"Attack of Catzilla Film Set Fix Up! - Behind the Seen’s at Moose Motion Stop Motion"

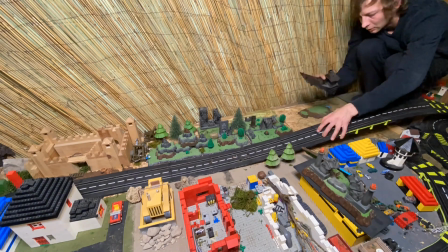And this was one of the parts that was always kind of slacking, for, well, lack of a better term, in the set process.
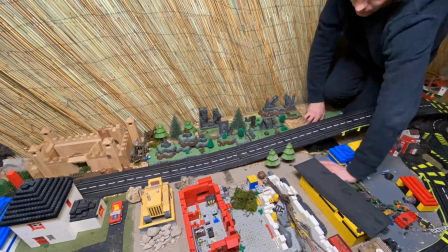So it always kind of did look a little off, and unfortunately this is where the cats probably had the most heydays, so I'm gonna make sure that,
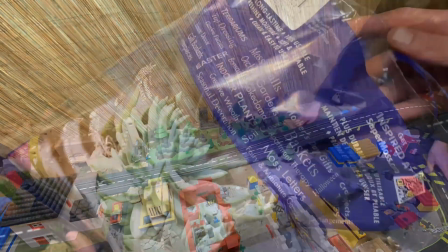yeah, it's actually looking half decent, so maybe I can have the Skyline coming running down off the actual bridge and utilize this part of the set
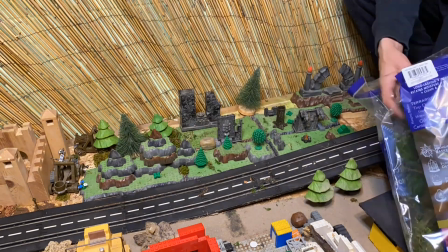a little bit more than I have. Now this is a good section of the set to actually use moss to cover up those ugly blank pieces of wood, because obviously that doesn't look natural whatsoever.
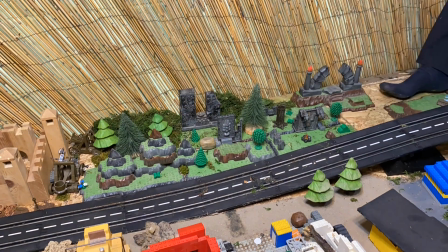Plus, it being in the background, it won't be subject to boiling effect when the smoke or car passes by.
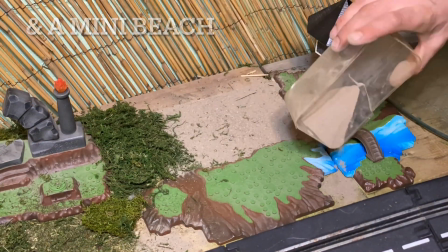Now, when I'm making this little beach section here, obviously I didn't use any glue for the dirt because I'm not too concerned about it,
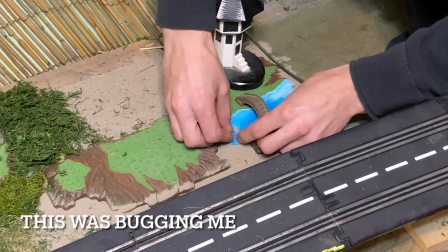because obviously there's a bridge over top and it's going to be in the background, so obviously there's going to be no immediate reaction with anything.
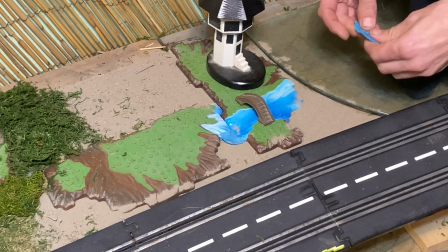At this particular point, there's no need to be putting glue on it because this is kind of reaching the edge of the actual set that I have built for Therefore, now.
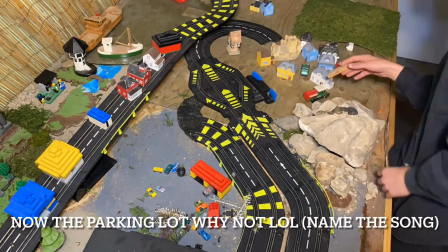So obviously, I'm not entirely sure what things will be looking like in the future. So we're just going to kind of have things temporarily, well,
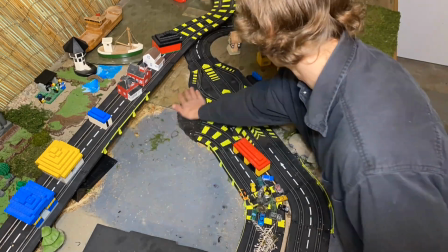laid there for now because it shouldn't be affected by the cars coming by at this particular point, given that, well, there's a bridge and all.
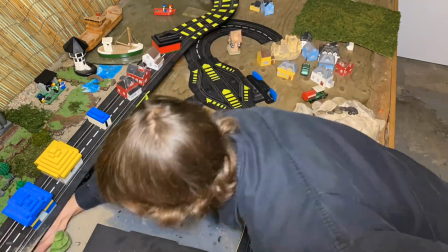Now it's time to reorganize the parking lot, which had a bunch of mini cars in it that
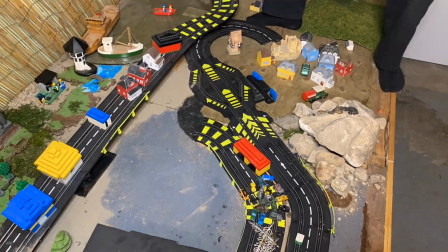Catzilla's really particularly found a lot of fun, unfortunately.
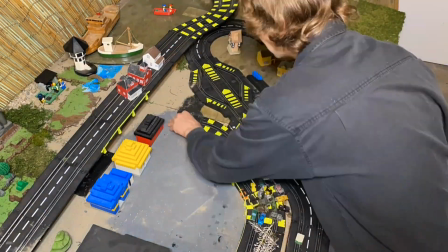So that definitely needed a good reset,
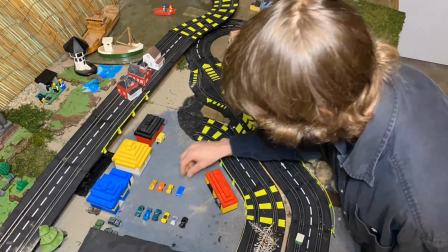and there's a lot of things or details that were kind of missing that were also bothering me, so now is a good opportunity to go over those as well.
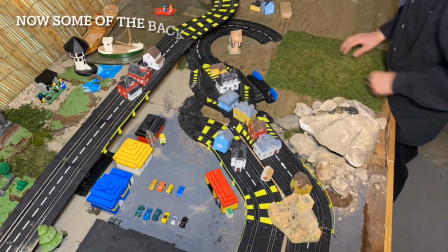Such as the little housing arrangement back here,
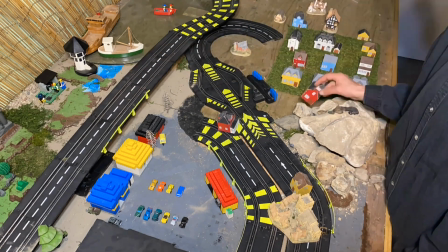which definitely was kind of just haphazardly thrown together towards the end because I knew it was never really going to be seen too much.
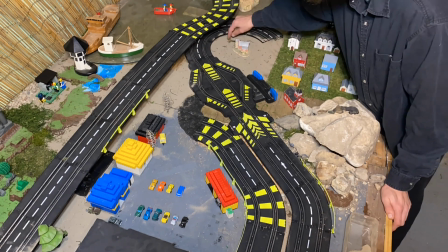However, there's been a few incidents where it has been a little bit more visible than I would like to admit, so it's time to basically make sure all angles are covered.
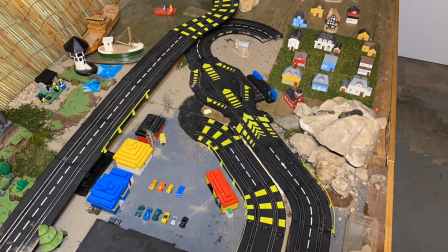Down to the small space in between the lanes where the cars go by because, well,
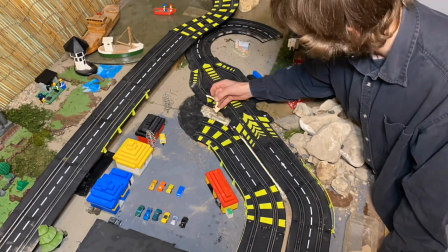that's actually going to be probably seen quite a bit, and it's best to make sure that that part looks actually realistic.
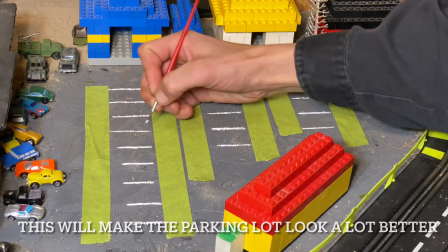Now it's time to step up the parking lot details by adding some actual parking stalls.
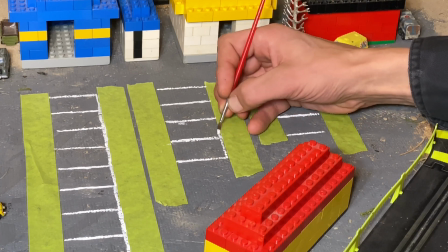Painting those in definitely was an idea I had in the past, but I just kind of figured that I was maybe going to turn this into something else.
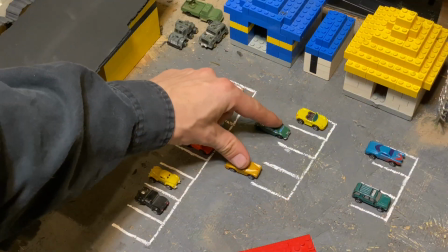But I figured, well, if I ever do, I can always just paint over the stuff anyway, and it looks a lot better than it did before, especially when you go into the backdrop.
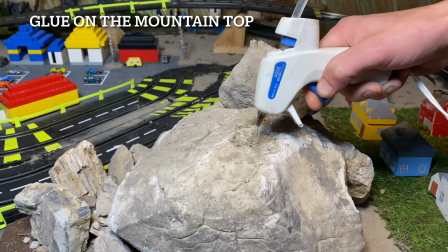It actually looks like a legitimate parking lot.
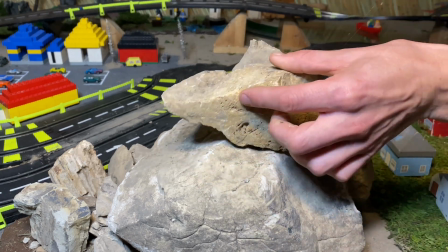Now it's time to actually glue this mountain together because, well, before it was just kind of held together with plasticine, and just a little bit of hot glue will make a big difference.
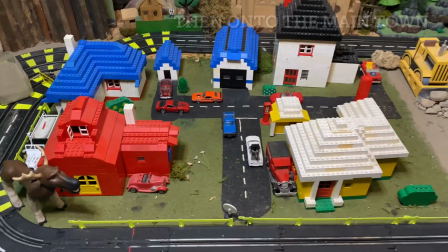Now, onto the main strip of town.
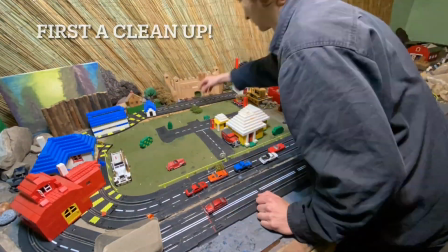Now, surprisingly, this is a part that was relatively unscathed by the Catzilla attack, which I kind of find surprising.
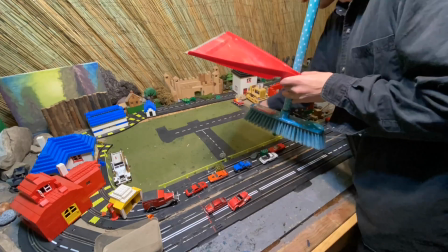There was a decent amount of props for them to actually play with in there, but oh well, it still needs a fairly decent cleanup because,
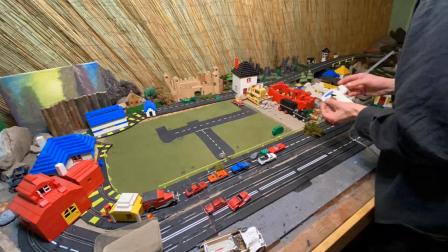well, there's a lot of other little bits and pieces from moss and other various, well, projects in the past that just kind of made it look a lot dirtier than it once was.
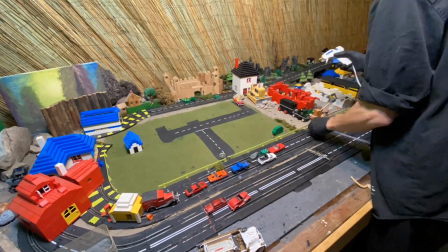And while it's all taken apart, we may as well cover up some of those other details that were a little neglected in the past and make it look a little bit more legitimate.
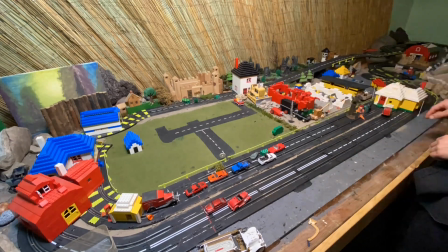Such as doing our dirt and glue trick in between the cracks in between the grass and the actual lanes,
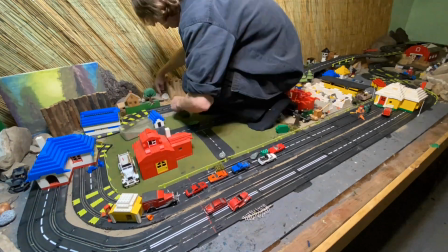as well as adding just a little bit of bush as shrubbery in between the, well, construction site and the actual, well, housing estate.
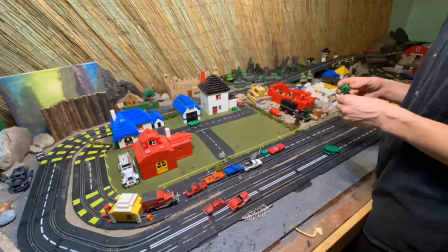That way there's no hard line from the actual grass mat because it looks rather awkward because there's really no straight lines in nature,
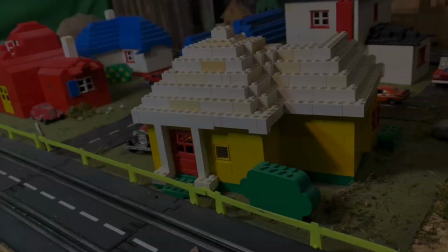and that's usually a good rule to abide by when you're building these types of things. Now onto the before and after shots.
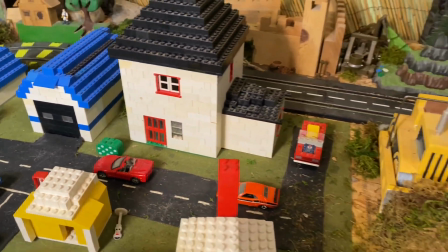Now before I leave you to enjoy the scenery of the small town that I have created here, I will leave you one quick recommendation if you'd like to get a shout out in the next how-to video.
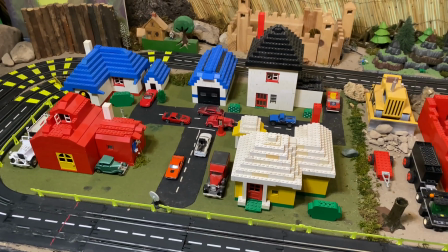Be sure to keep your eyes peeled for Milton the Moose, and if you timestamp correctly when he shows up, you will get, well, a shout out in the next how-to video.
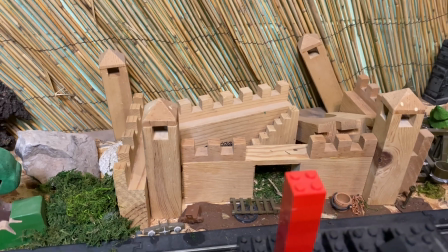And well, if you've made it this far, I'll give you a little hint, he's already showed up. And well, there's no shout outs in this video because the last two videos of the Therizinosaurus, no one was able to find him.
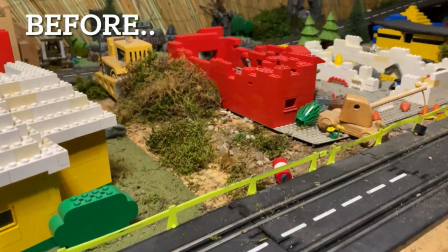Anyway, hope you enjoyed this video, and if you did, be sure to let me know by leaving a thumbs up or a comment in the comment section below.
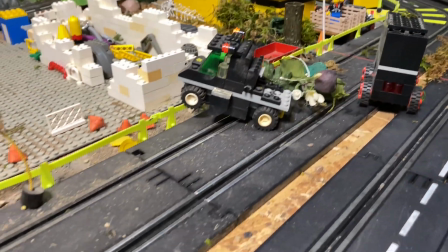And if you're new, be sure to hit that subscribe button so you don't miss up the new upcoming animations.